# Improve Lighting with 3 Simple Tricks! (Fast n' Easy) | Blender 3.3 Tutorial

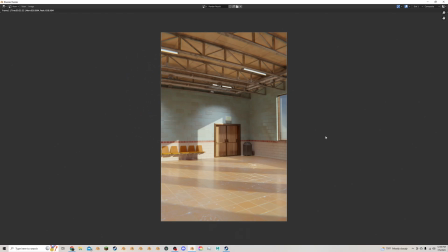0:00 So recently I've been trying to figure out a way to make lighting look a bit better and a bit more vibrant in my Blender renders. So this was a scene I mocked up to actually test tiles,
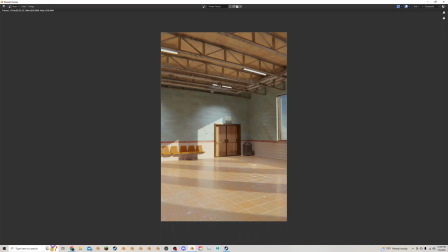0:13 which this is gonna be an upcoming tutorial as well on how to make some decent tiles just using the brick texture. And I just wasn't happy with how the lighting was coming in and looking in this scene. It just looked very flat and not very engaging.
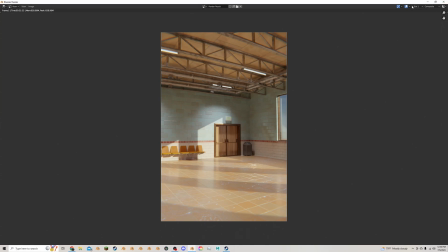0:30 So this is a few tricks I have kind of figured out to do or been taught and stitched together for myself on how to improve the lighting to make it look a bit more vibrant and a bit more involved.
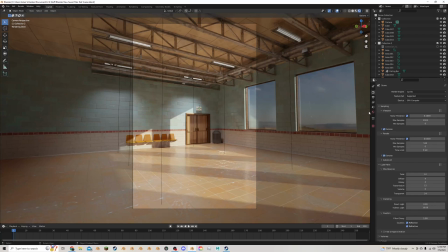0:45 So for starters, I am actually going to come to the world properties. I'm going to take the strength of my HDR and I'm actually going to change it to 2.
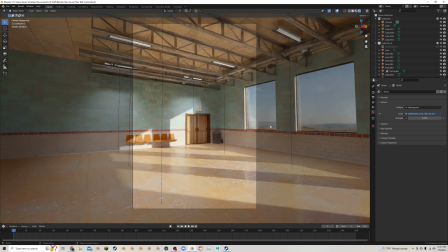0:54 So it's a bit more intense because, let's be honest, sunlight really blows out.
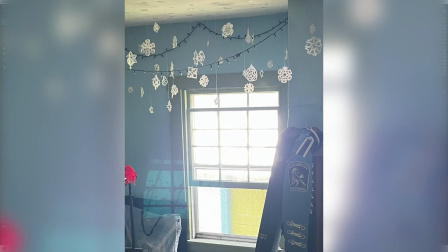1:01 Like, if you look at any bright colored objects in the sun, they usually will be very, very bright.
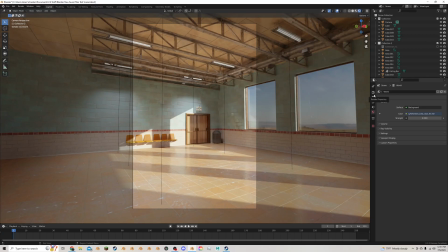1:08 And with this, if necessary, you can always come in and go to the color management and turn down the exposure a little bit if you need to compensate. But it will just help make it look a bit more realistic.
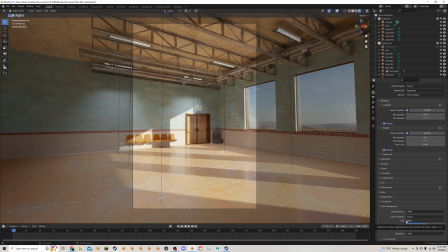1:21 While I'm in the color management here, I'm going to change the look from none to high contrast.
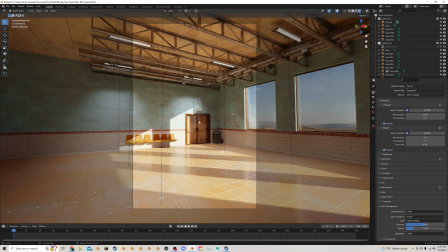1:30 So now we have a bit more of the darks and a bit more of the brights. So this will already help it pop just a bit more.
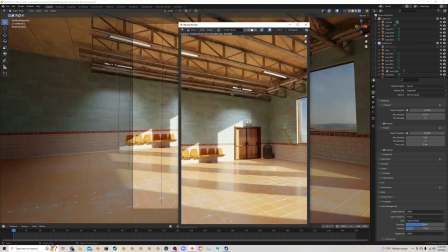1:38 And I'm going to hit render on this. All right, and already you can see that it's just making a big difference. The light is popping. It's maybe a little too bright, but I kind of like it for this setting. And it's making the colors a bit more extreme. The darks are a bit darker, the whites are a bit whiter.
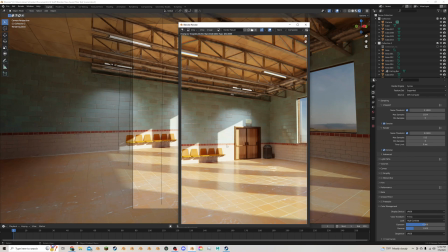1:58 Looks pretty good.
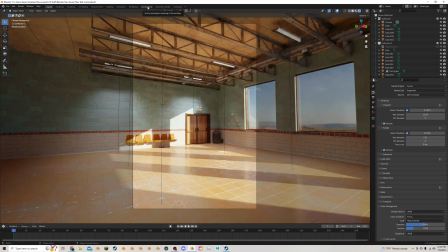1:59 But I found the final icing on the cake is to go to the compositing tab here, and I have this queued up in the viewer so we can see what we're doing.
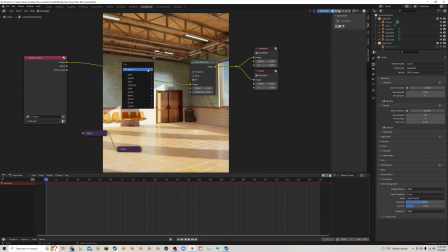2:09 And I'm going to do Shift A, add in glare. I'm gonna plug this here. See, this is adding in streaks right now. I like to angle this a little bit so it's not perfectly up and down.
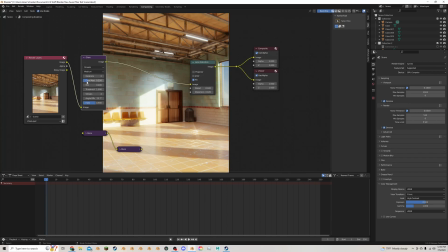2:25 And I like to take the color mod here and put it up pretty high. I'm gonna keep that here. I'm gonna duplicate this, move it over, change this from streaks to fog glow, and keep it right here.
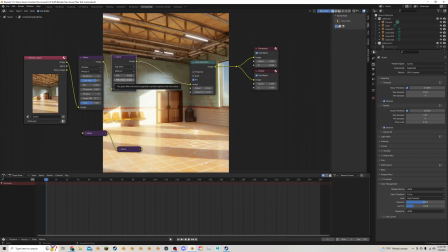2:42 You might need to turn the threshold. Let's see, if we turn it down, then it's going to get brighter and more glowy. If we turn it up, it's going to get less so. So I might do. It's kind of fun to like put it all the way, just really go extreme, but I'm going to do maybe like a 0.8,
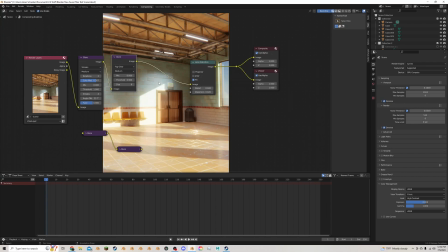3:03 0.9, because I really want to capture that essence where the camera or your eyes can't quite focus on either the darks or the lights. So if it starts focusing more on the darks, the lights are going to be blown out, and if it starts focusing on the lights, the darks are going to basically be like taking exposure down like that.
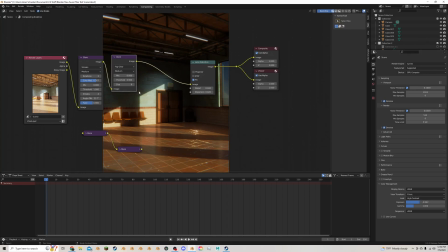3:23 So that's how it would look.
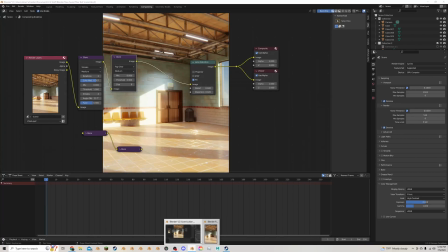3:25 And I think that looks really cool, and it just adds a lot of warmth to the scene, which is going to make it look like this.
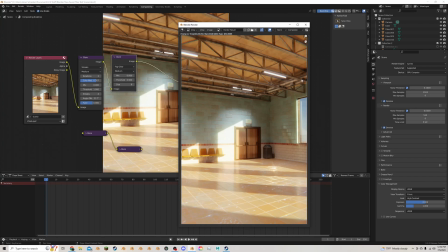3:33 So that's been my pipeline recently for lighting, and it's honestly made a big difference, I feel like. But I hope that's helpful, and obviously this won't work for every setup, but you can tweak it to work,
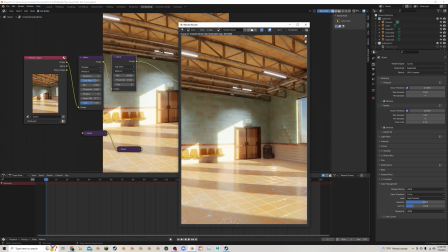3:48 and it just adds some of that nice warm glow to your lights and makes the light a bit more intense.
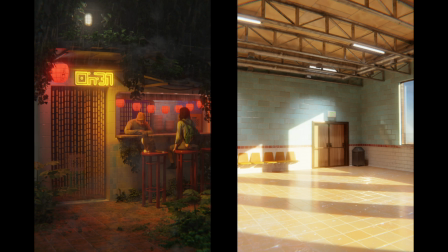3:54 Anyways, thanks for watching.